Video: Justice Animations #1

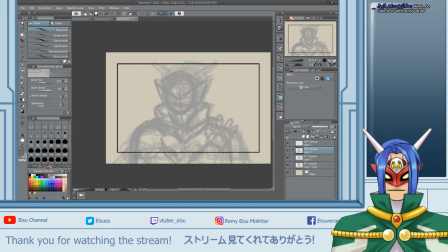788s
Right, the body will be actually like rotating a bit. This is just the keyframes right now. And then this one is gonna be a smile.
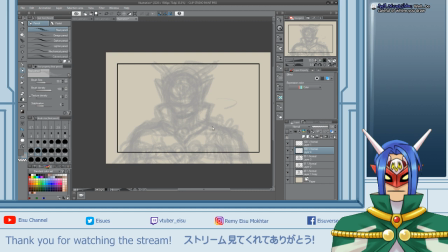809s
I'm gonna be smirking. The body won't move. I mean, I'll just maintain that. I'm gonna also do the hand, straighten up the hand like this as it glows, and then the body, the mouth smirk,
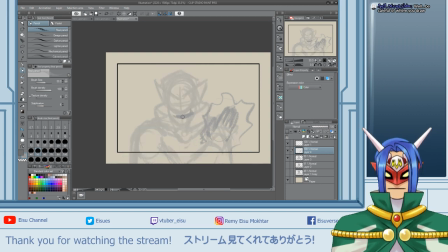827s
because the body will maintain the same pose, just there's gonna be a mouth smirk, and the hand will straighten from the claw to a straight hand, and then the hand's gonna glow.
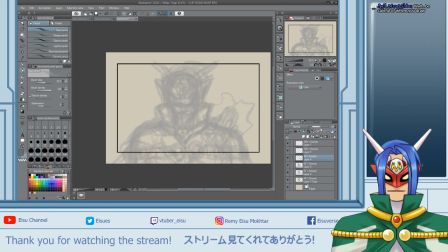Okay, this is the part that's gonna be a bit difficult, because the swipe of the hand, you can't just straight away swipe like that.
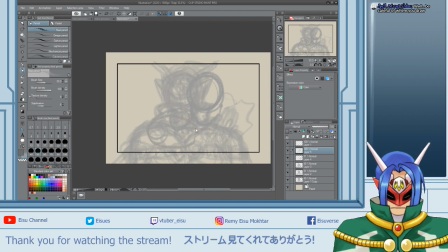854s
It has to show a bit more camera movement, sorry, a bit more body movement, so that the swipe can happen. So we have like 1 keyframe in the middle here.
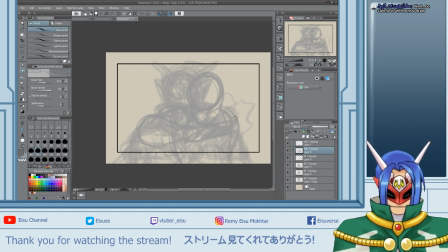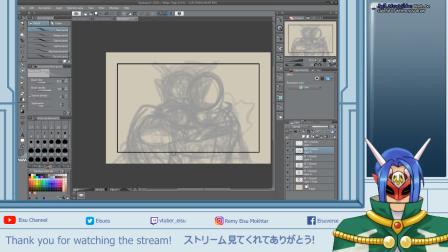890s
And then, you know, because the hand's also moving, the cape is moving along with it.
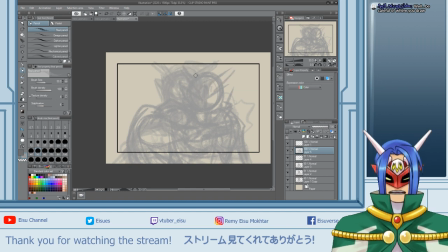905s
So this, like I said before, this is just roughs. I'll do a bit of artwork cleanup when I'm doing the in-betweens. So right now we can see like the hand is already moving, so the glow would move with it.
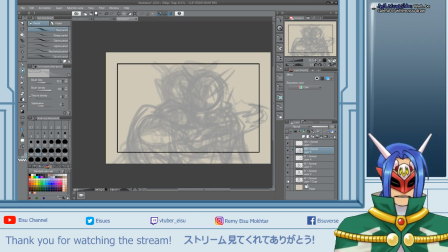And from here, hold on, I think I'm gonna need only this tree right now
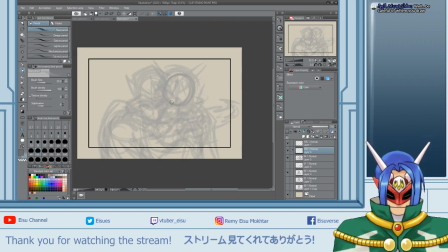944s
so that I can get the size of the head correctly.
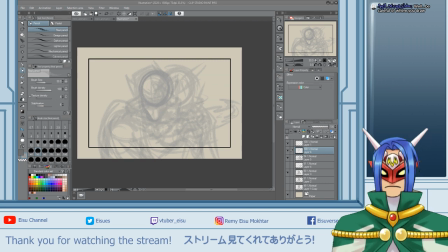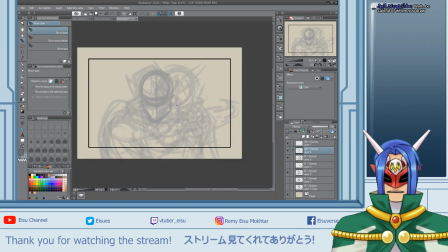967s
So in animation, so that the character don't go off model, you tend to trace over the size of the head and all that, so that you can get the character on the exact same model size that it was on previous frame.
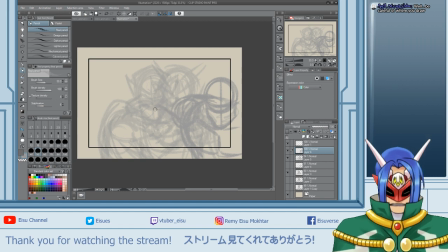984s
So you would move the artwork around. You would first trace that head and or the body or the hand size and all that. Then after you finish tracing it, you will move the model around.
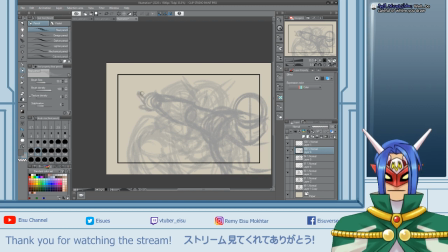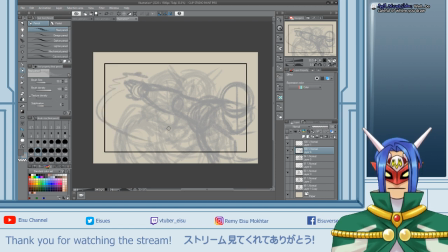As you're drawing.
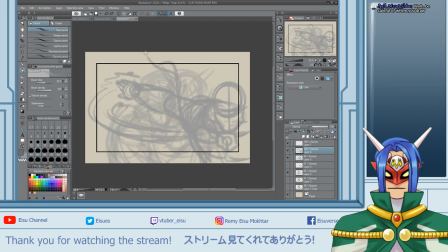1019s
The cape, by the way, will flip up because, you know, hand movement.